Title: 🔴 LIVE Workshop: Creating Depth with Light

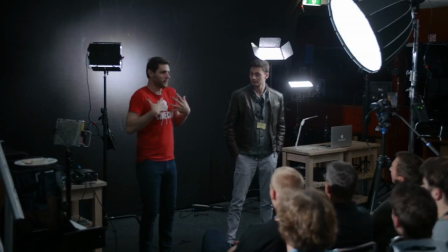[20:58]
Mystery. So it's, again, also there with the feeling that we have with that color, it's the opposite. So if we lit an actor, we could use that to kind of put him into the good place or where everything is safe by just quickly changing the colors.
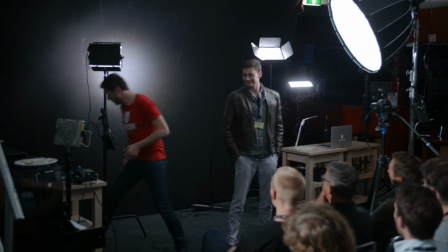[21:15]
So let's do that. Let's put like a filter in front of that. And this is, by the way, something I really love just to work with filters.
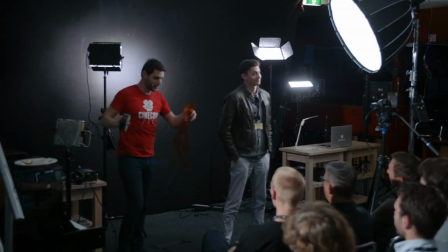[21:22]
Gels, simple gels.
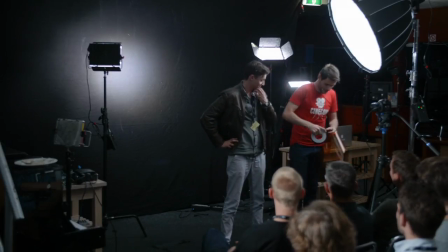[21:23]
And I know that we have these bicolors, but I still love to work with these because you do have like more output,
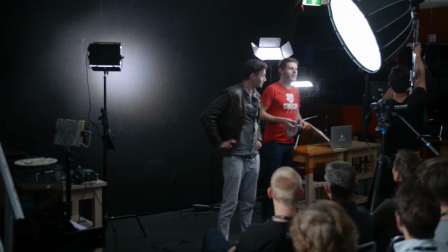[21:31]
by the way, if you choose to go for a daylight light because they have like the full size of
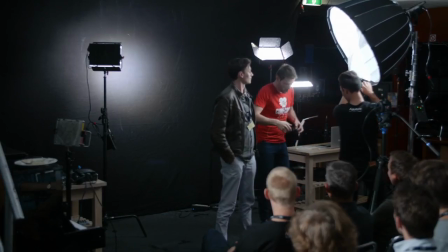[21:39]
LEDs as with, if you would go for a bicolor, then the half of that LED light would be,
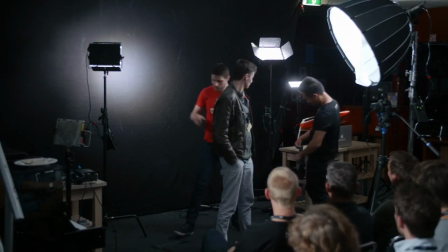[21:46]
I'm going to give that to you, would be tungsten LED lights.
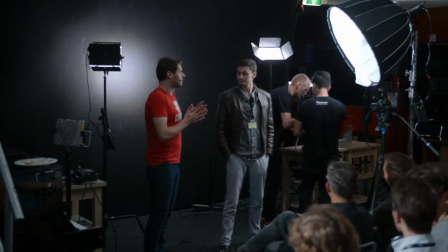[21:51]
So if you want to have more power, go for the daylight lights.
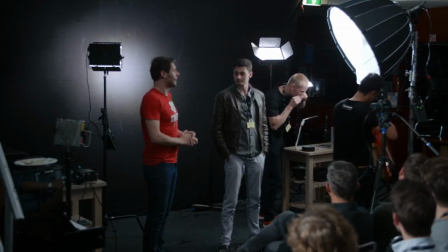[21:57]
That's just the idea behind it. And work with gels for that occasion.
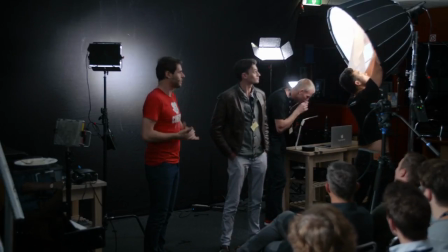[22:02]
Of course, a bicolor works a lot faster, so that's something that you have to look for.
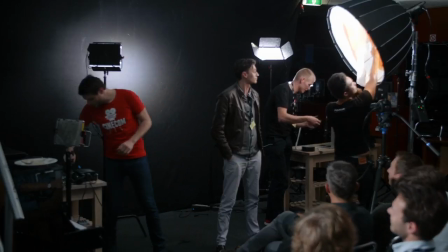[22:09]
I'm going to switch back to the camera here.
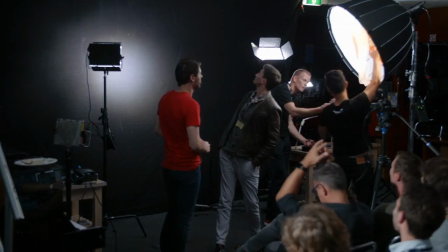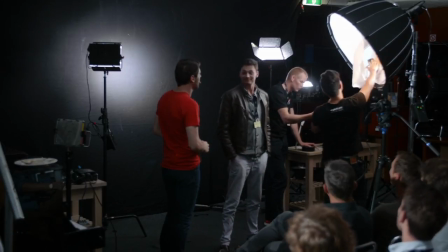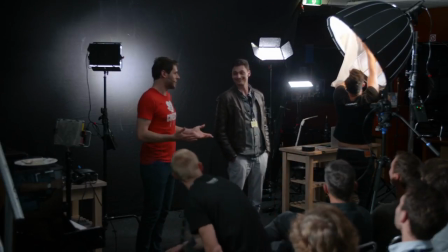[22:27]
We're getting there. So at this point, maybe that bicolor would be a little bit faster.
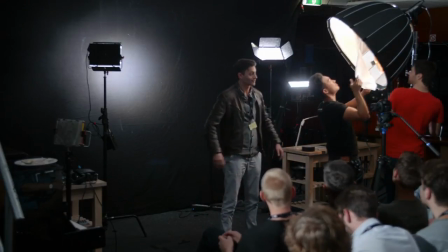[22:36]
And I'm going to turn on the brightness a little bit, perhaps. Because with that filter, you're, of course, taking away that.
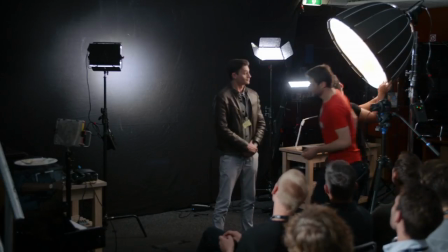[22:42]
All right. So there we go. This is like very simple.
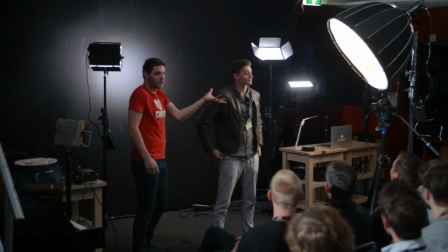[22:48]
We have warm colors in the front. And in the back, we now have more daylight.
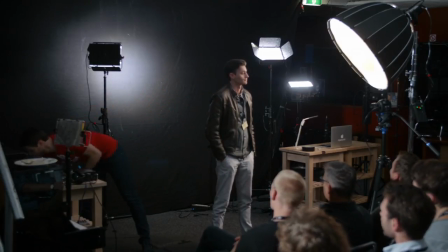[22:54]
But we can add like a blue filter as well in front of that. I have that with me. This goes a little bit faster.
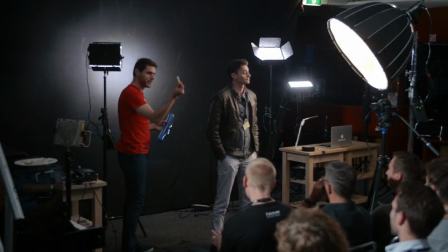[22:59]
And people call these like C-47s or a gun or bullets, was it?
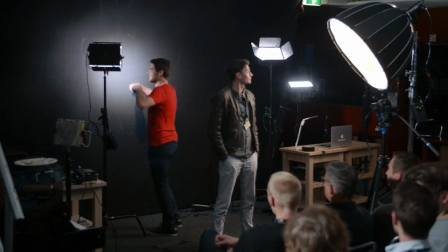[23:04]
Or bullets. I don't know why, but. So let's do that.
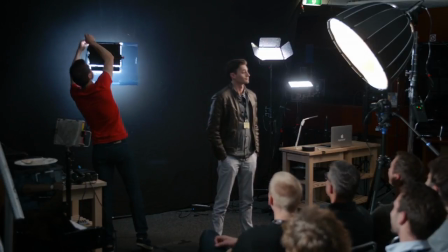[23:10]
This is a half CTB, I think. Yeah. That's the same palette here that we were seeing in that screenshot of the Transformers.
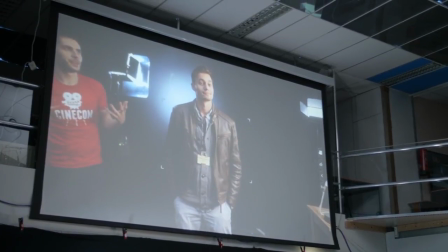[23:20]
There we go. So just by playing with these colors now, by putting the warmth in the front and the
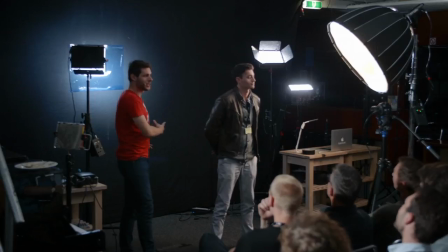[23:30]
cold in the back and the shadows into the mystery, we're kind of popping that subject out again.
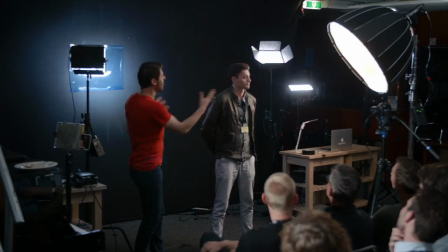[23:36]
It's coming more to the front just by adding two color filters to the light.
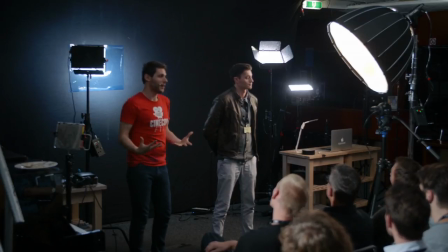[23:41]
Again, a simple principle which you can use to create more depth and bring your subject forward by playing with this. Now, you don't always need a lot of lighting with this. What we also often do is, in a daylight environment, work with tungsten lighting.
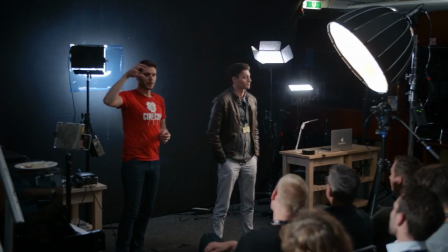[24:00]
And then we would change our white balance in the camera on that tungsten lighting, and then the background will be blue. But we will have the subject with more natural skin tones, and that way, very simply, just have that subject just pop out way more. I also have some screenshots of that because I can't show it to you with daylight here.
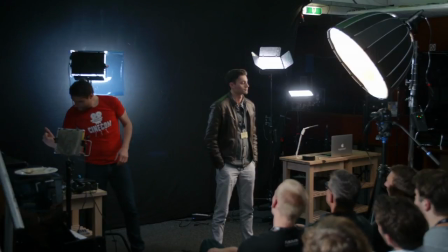[24:21]
You're also, by the way, for example, that screenshot comes next. It wants to come.
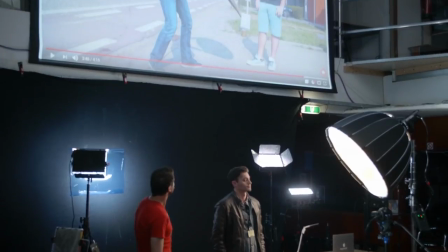[24:27]
Yeah, so right here, what I'm actually doing is that same principle, but this time without lighting.
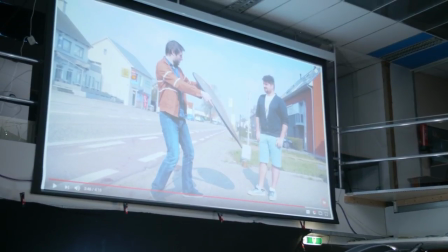[24:32]
So I'm just using a reflector here with the golden sides. So it's reflecting that sun onto Janik, and here's the result.
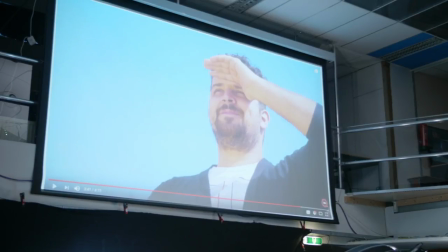[24:40]
Janik is warm, his skin tones are warm, and the background is a blue sky. So again, we're creating that teal and orange look. By simply doing that. And Janik is popping out way more. A simple technique if your day is very, very bright, of course.
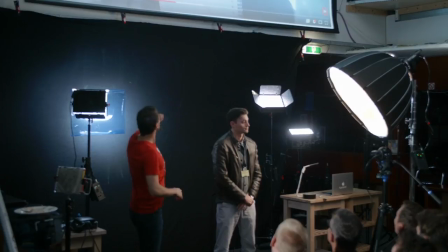[24:56]
Here we had Kim, and this was in that example of this big hall was lit by daylight. We had the gate open.